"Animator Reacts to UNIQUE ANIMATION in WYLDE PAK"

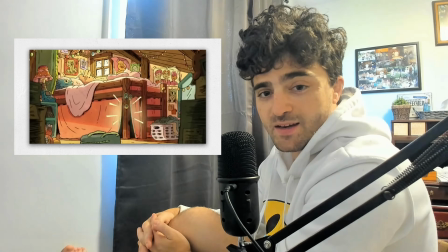Right, so I'm already loving how detailed these backgrounds are.
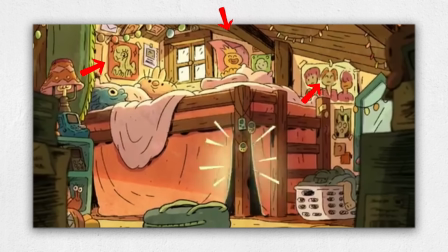You see the Tamagotchis on the bed, the posters, the laundry basket full of dirty clothes.
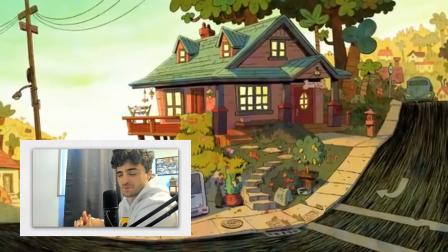All this stuff really makes it feel lived in.
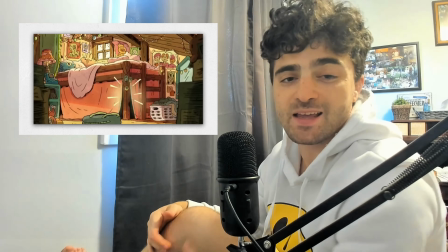And even before we see the characters, we're getting some insight into their personality, which is the best thing you could do with a background design.
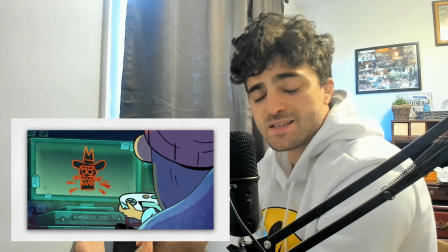So in this show, we see this a lot with all the characters.
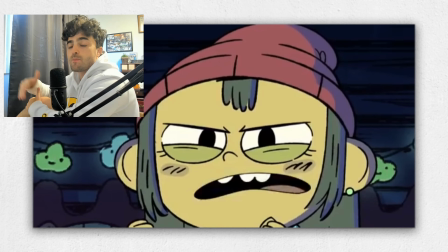The animators aren't afraid to go off model when they need to push an expression or a pose.
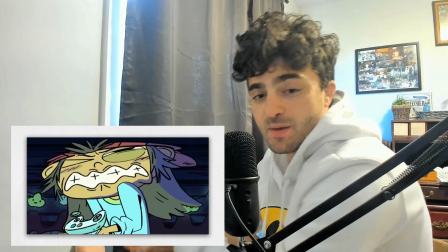They sacrifice a little bit of that staying on model for more dynamic poses and poses that have a lot more energy to them.
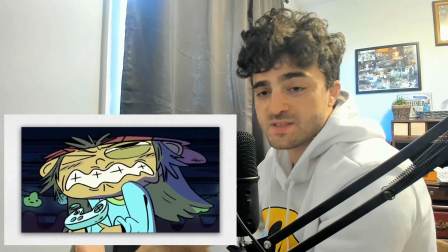And we can really see that shine through with some of the expressions that they hit with these characters.
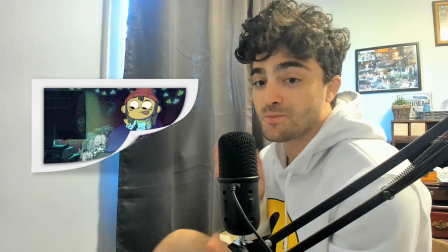Round 647. Don't fail me now, thumbs.
So the reason I love this shot so much is because it's such a simple action, right?
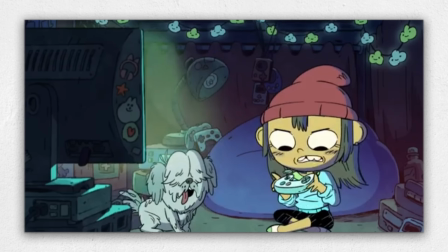She's just standing up and she sits down. It would have been really easy to kind of just do something boring that works, but in this case,
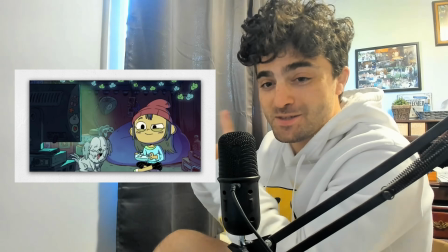they actually made her jump up to anticipate and plop down on the ground and grab the controller.
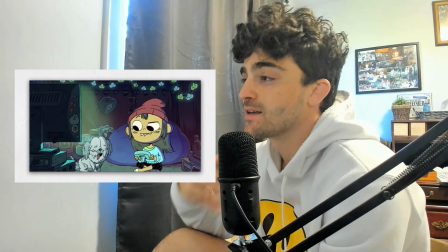I think that's really, really good animation. Something that complements the personality of your characters and helps the audience connect more with that character because they feel more authentic and real rather than just a cutout puppet.
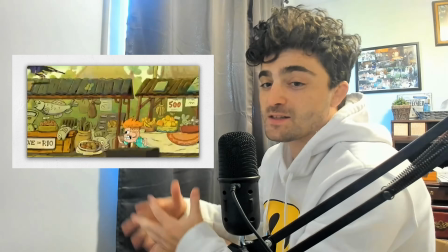Hey, give that back!
Right, so this shot is probably pretty difficult to do with all the crazy angles and all the action.
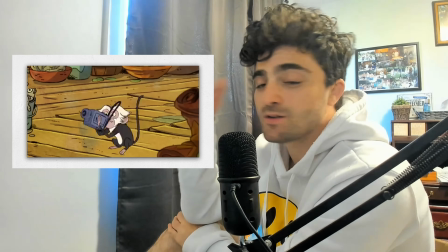I think it's kind of a misconception now, especially with all the technical advancements that Toon Boom is making in terms of rigging tools.
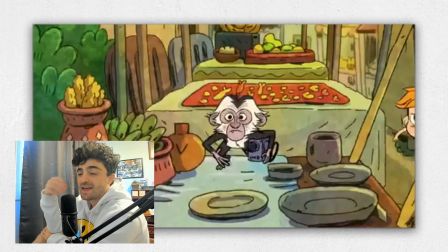It's a lot easier than people think to get hand-drawn looking animation with rigs.
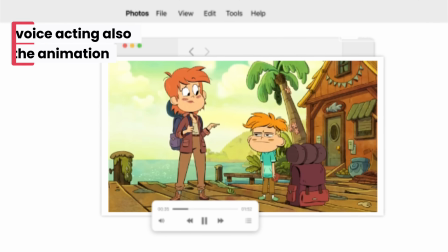Do you need a play date or something? Mom, I'm 13.
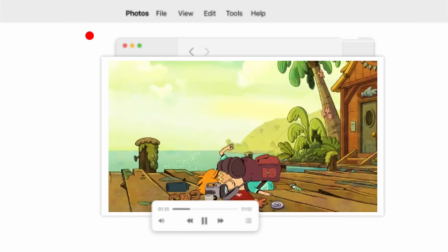Best summer ever!
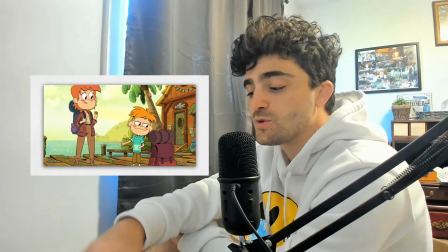So usually on a show, it's 24 frames a second, and you do it on twos, which means every pose is held for 2 frames.
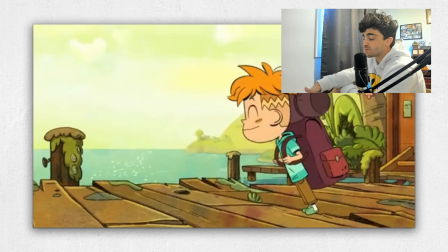On this show, it seems like they do things on 3s, sometimes 4s.
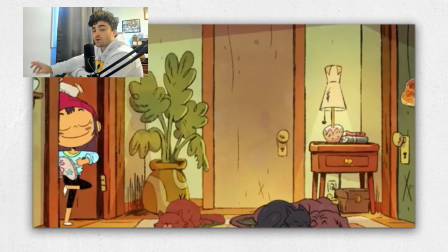So they're holding drawings and poses for 3 or 4 frames. Not only does it lend well to the kind of action, snappy style of this show,
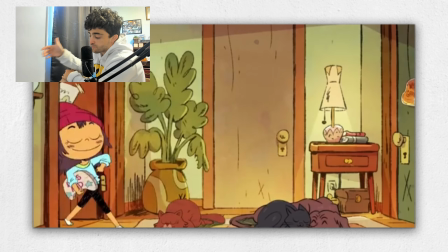but it's giving the animators less poses to worry about so they can focus more on those key poses and make them look even better. All right, personally, I love doing this, and I love that we're seeing this more and more, especially in a 2D animated show.
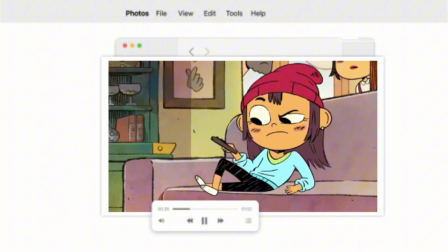Lily, you sly old devil.
If you notice the lines on the characters, they're boiling a little bit.
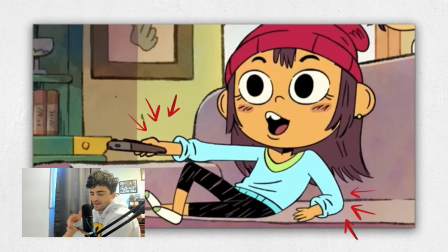So that just means the line is like wiggling, and that kind of mimics when you're doing hand-drawn animation. You got to redraw the line over and over again, so it's not going to be exactly perfect, so you always get that little boil.
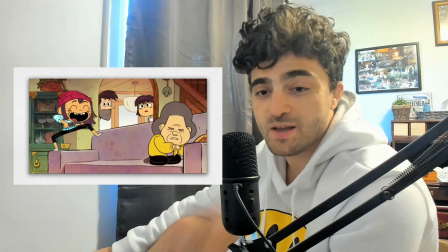It kind of gives those drawings a little bit more life, which is really great in a show that's so dynamic and full of energy like this one.
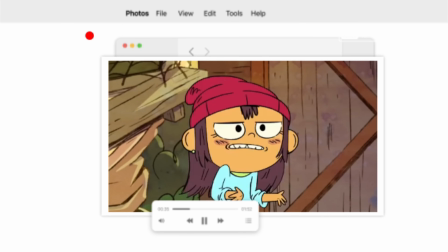No problem. I got a big problem. Where am I gonna get an air conditioner for $1?
The characters talk really fast.
Got a big problem. Where am I gonna get an air conditioner for $1?
Here, they seem to do a good job of phrasing the dialogue.
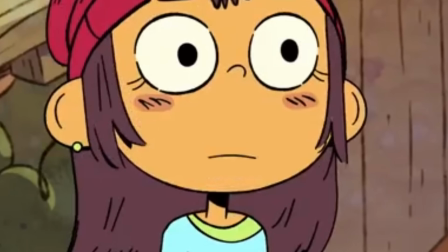They're not hitting every syllable that they're saying because it would look ridiculous. They're kind of phrasing it just a couple mouth shapes around the sounds.
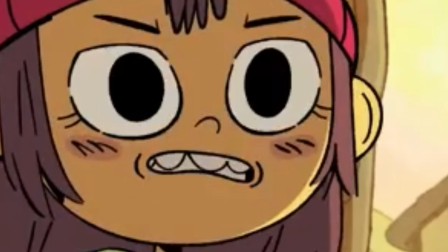When they do hold a mouth position, they kind of add a little bit of squash and stretch so the mouth still feels alive and not dead. It's a really, really subtle thing, but it's kind of the difference between good and great lip sync.
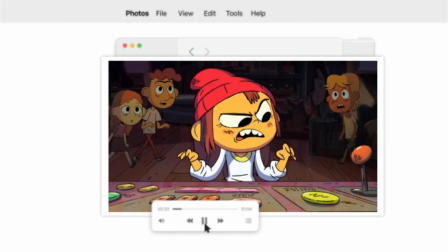Time to button mash.
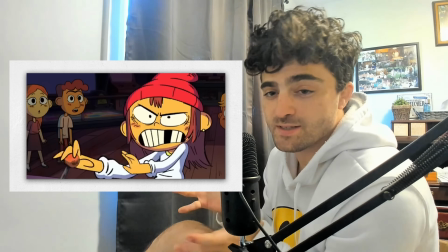So this is kind of what we were saying at the beginning. In this whole sequence, Lily's face is completely off model, right?
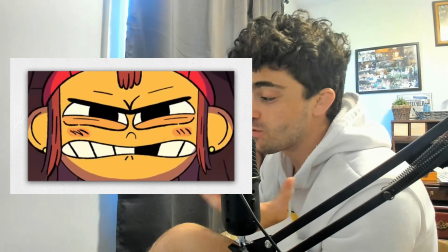But it's such an intense moment. She's so focused on winning the game that it actually works.
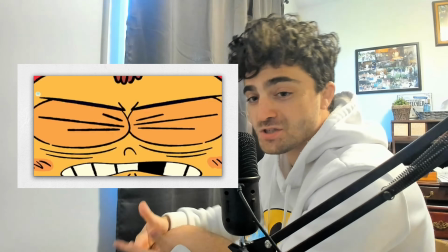You'd be surprised how far you can push these characters before they become completely unrecognizable.
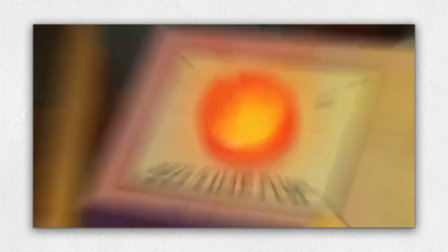And this show isn't afraid to do that with all their characters at some point.
In front of the trailer!
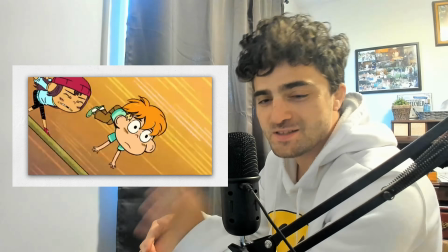There's actually a lot of physical comedy in this show, which is nice.